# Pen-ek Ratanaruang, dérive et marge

Penek Ratanawang est un cinéaste thaïlandais. Il fait partie de la nouvelle vague de cinéastes qui a émergé à la fin des années 90, avec un cinéma libre et avant-gardiste.
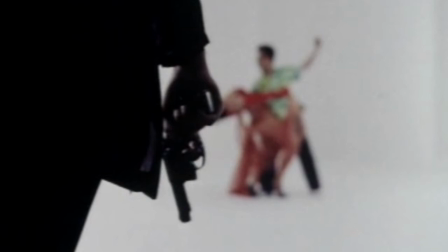(0:12)
Le cinéma de Ratanawang se démarque par sa radicalité formelle au service d'une pure expérience sensorielle.
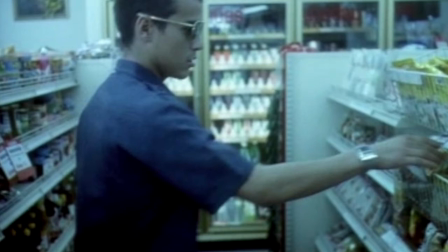(0:19)
L'utilisation singulière des outils du cinéma développe le langage singulier du cinéaste qui dit être ce que sont ses films.
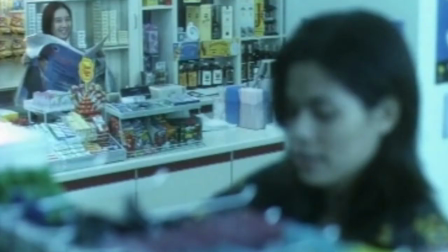(0:26)
Ratanawang indique dans des interviews que ses œuvres ont pour point de départ des images,
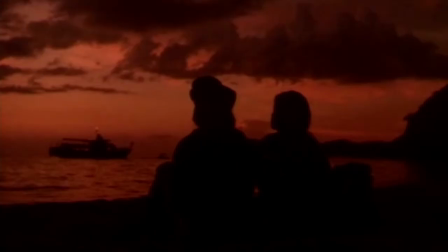(0:30)
des sons ou des sensations qui lui sont propres et autour desquelles il bâtit l'expérience de cinéma qu'il souhaite partager.
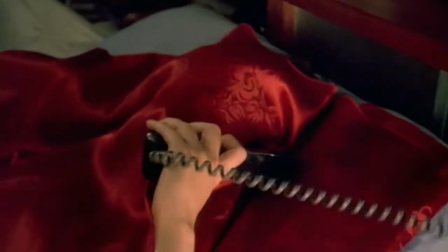(0:36)
Il ne s'affranchit donc pas des règles de mise en scène ou ne fait pas d'effets, car comme Apichatpong vers Acetakul,
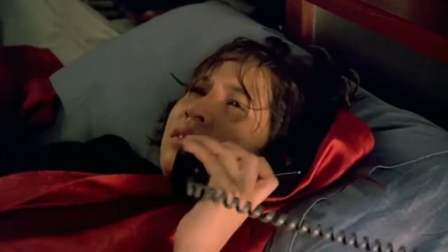(0:42)
il ne les a jamais suivis. Son cinéma se construit comme la captation d'une émotion,
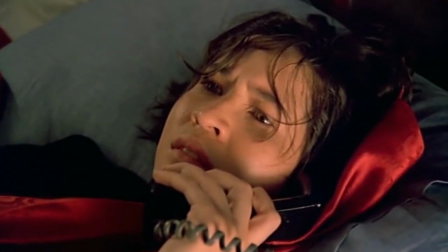(0:47)
ou du moins la tentative de retranscription des différentes dimensions que constituent les états de la condition des corps dans le monde contemporain.
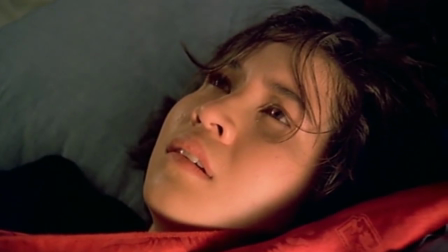(0:53)
On oscille entre le spleen urbain dans Last Life of the Universe, aux mystérieuses transformations de cet obscur objet du désir dans Nymphe, voire au thriller méta dans Sam Wisong.
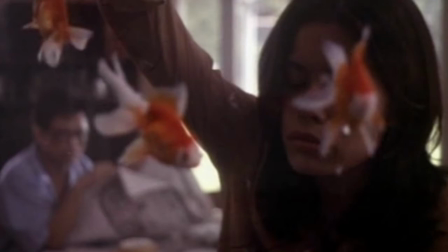(1:02)
L'œuvre de Ratanawang nécessite donc que l'on s'y perde, et que notre vision se dilue dans les dérives que nous propose son cinéma.
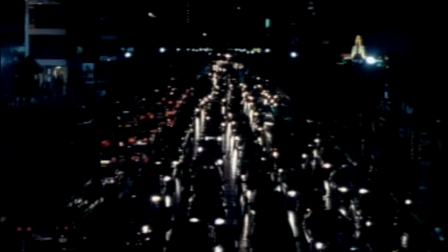(1:09)
Les images du cinéaste viennent habiter notre esprit, et durant l'espace-temps mental du visionnage, nous autorise à errer avec les marginaux, comme les corps dans ses œuvres.
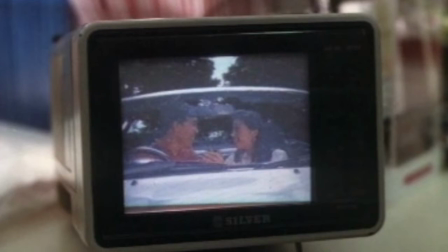(1:17)
Chez Ratanawang, la dérive est le mouvement qui définit chacune de ses expériences cinématographiques.
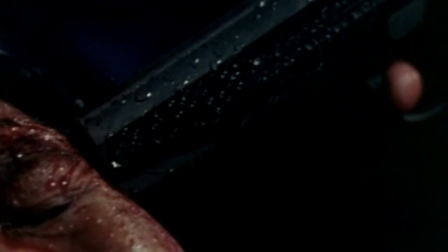(1:22)
On plonge dans son cinéma dans l'incertitude, et on dérape jusqu'à l'harmonie étrange que l'on trouve dans le désordre.
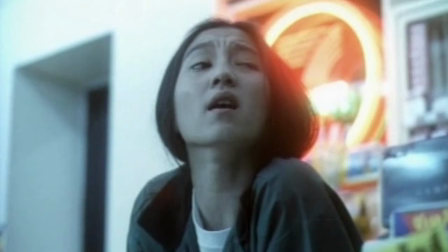(1:27)
Dès son premier long métrage, Fun Bar Karaoke,
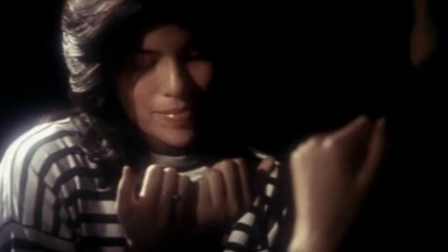(1:31)
l'onirisme que l'on méprend avec la réalité dès les premières images est une source d'inquiétude fantastique, qui dans le cadre des croyances propres à la Thaïlande, devient une menace,
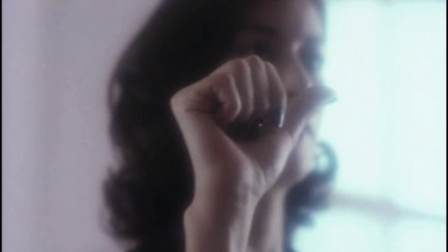(1:39)
voire un compte à rebours. Les désirs se mêlent aux rêves, les images se confondent, et c'est l'esprit du spectateur qui se perd dans le rythme langoureux et électrique de l'œuvre.
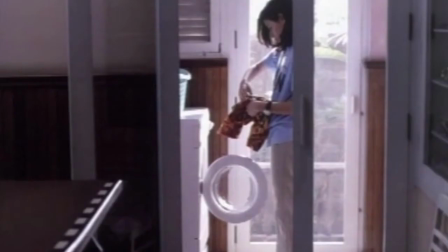(1:48)
Le cinéaste s'inscrit dans une sorte de formule sulfureuse de l'époque, en mettant en scène une romance et des gangsters.
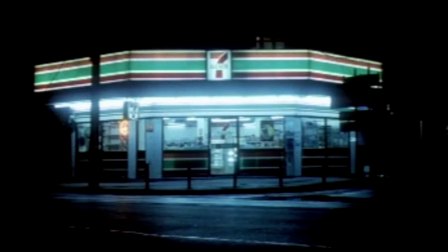(1:54)
On pense à Tarantino, Wong Kar-wai, Oliver Stone. Mais l'omniprésence des images oniriques nous signale la singularité de la démarche.
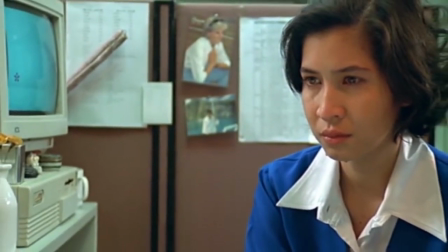(2:04)
Ratanawang revendique tous les aspects de la Thaïlande, mais surtout sa spiritualité, voire sa morale, à travers le karma, qui en filigrane est le vaisseau de son dispositif de la dérive.
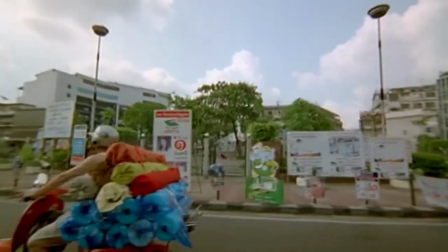(2:14)
Les liens de causalité entre les situations plongent les figures de son cinéma dans des chutes ou des errances qui semblent ne jamais s'arrêter.
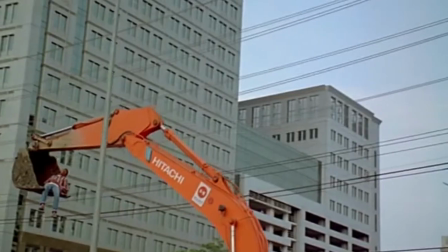(2:20)
Ses quatre premiers longs métrages suivent le même schéma de dérive, mais nous offrent des œuvres différentes, même dans les genres qu'elles évoquent.
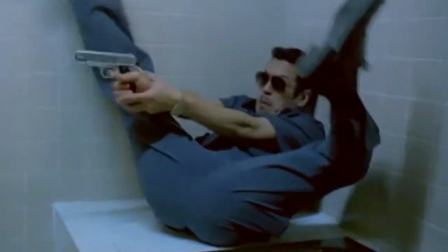(2:27)
Dans 69, c'est une descente aux enfers d'In After Hours, sur fond de crise économique et de jeux de massacre.
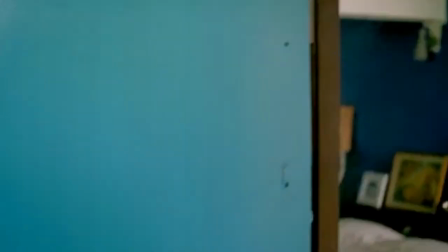(2:33)
Dans Mandrake Transistor, c'est une odyssée dans sa forme originelle que le cinéaste met en scène,
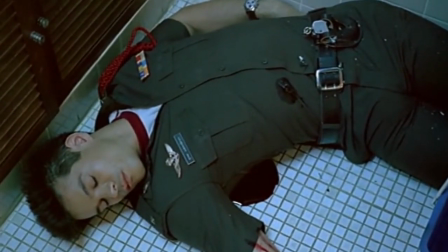(2:37)
pour nous donner à voir les tableaux de la Thaïlande contemporaine, où la bataille entre le vieux et le nouveau monde sépare les amoureux tragiques.
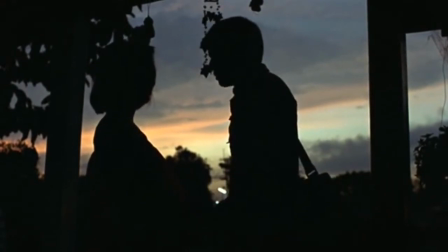(2:43)
Et dans Last Life in the Universe, c'est une fuite qui prend les allures de road trip qui configure l'œuvre.
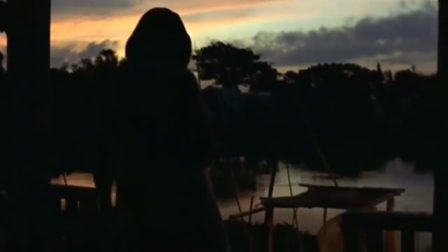(2:48)
Le mouvement est une force contraignante, qui entraîne la dérive comme si le cinéma lui-même engendrait l'état de confusion et d'urgence qui rythme les corps dans ses œuvres.
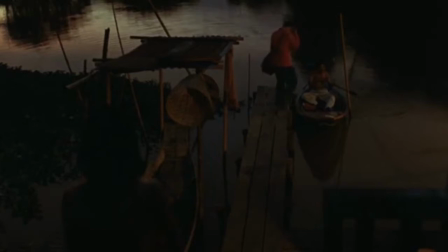(2:56)
On n'échappe pas à sa perte, comme on n'échappe pas à ses rêves. L'onirisme qui opère dans le cinéma de Ratanawang n'est pas innocent.
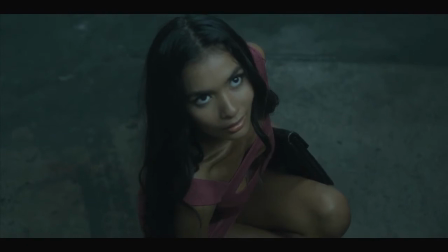(3:02)
Ce sont des images infectieuses, des allégories d'une puissance karmique qui,
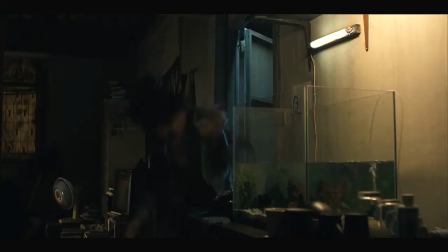(3:06)
dans le cadre cinématographique, nous poussent à épouser l'état de constante pression que subissent ces corps.
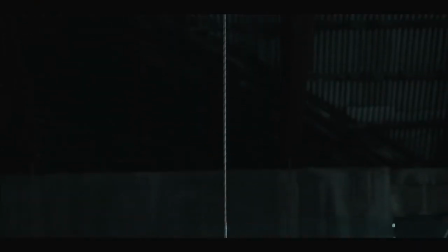(3:11)
Tout comme l'utilisation du plan subjectif, ou plan à la première personne, que le cinéaste n'hésite pas à utiliser pour nous faire embrasser le désarroi le plus complet.
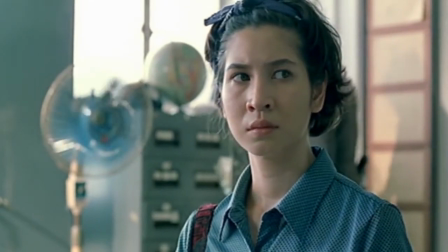(3:19)
La dérive n'est donc pas que dans la structure narrative, elle est également dans l'identité formelle du cinéaste.
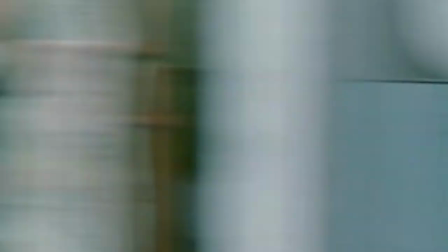(3:23)
Il expérimente pour rendre ses œuvres sensibles et nous y émerger.
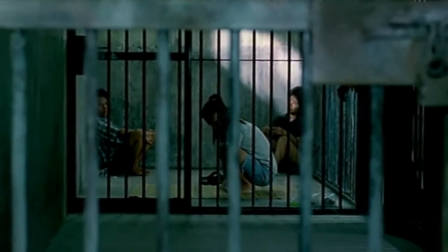(3:28)
Ainsi, il y a les gros plans sur le visage et les yeux clairs de Lalita Paniopas dans 69,
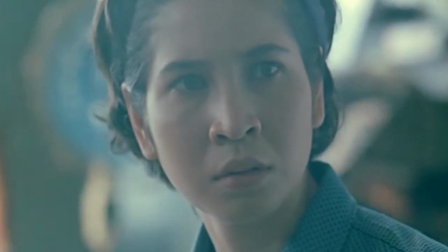(3:33)
qui nous informent instinctivement sur son état de sidération, avant de nous faire comprendre son basculement en tant que tueuse.
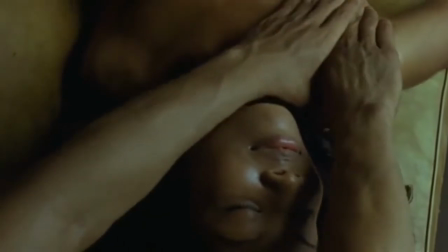(3:38)
Il y a également les plans inversés d'Headshot, où l'on voit comme le protagoniste voit.
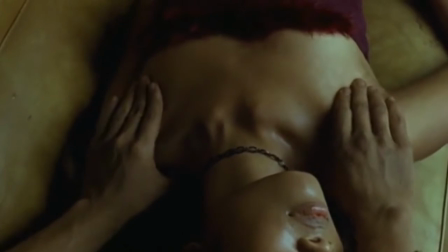(3:42)
Et surtout, les longs plans fixes hypnotiques dans Ploy ou Nymphe, qui suggèrent l'inquiétante étrangeté.
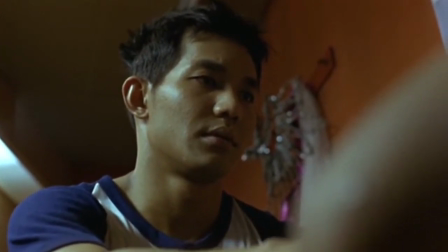(3:48)
La mise en scène de Ratanawang tend à être une expérience viscérale, mais les œuvres versent rarement dans une abstraction sensitive ou théorique, comme c'est le cas chez ses contemporains.
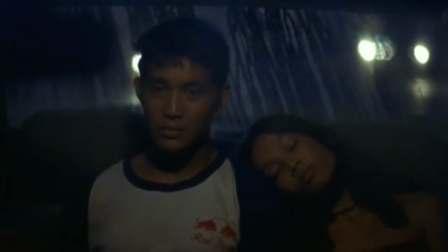(3:57)
Il choisit de se focaliser sur un type d'archétype, qui sont ceux qui ont choisi de s'abandonner, de partir à la dérive, les marginaux.
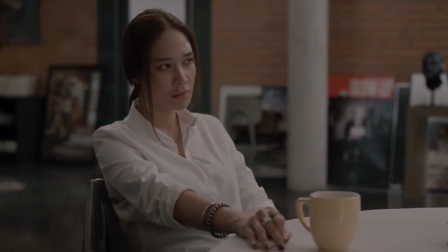(4:06)
Dans Sam Wisong, durant le dialogue méta entre l'actrice et la productrice, cette dernière dit ceci.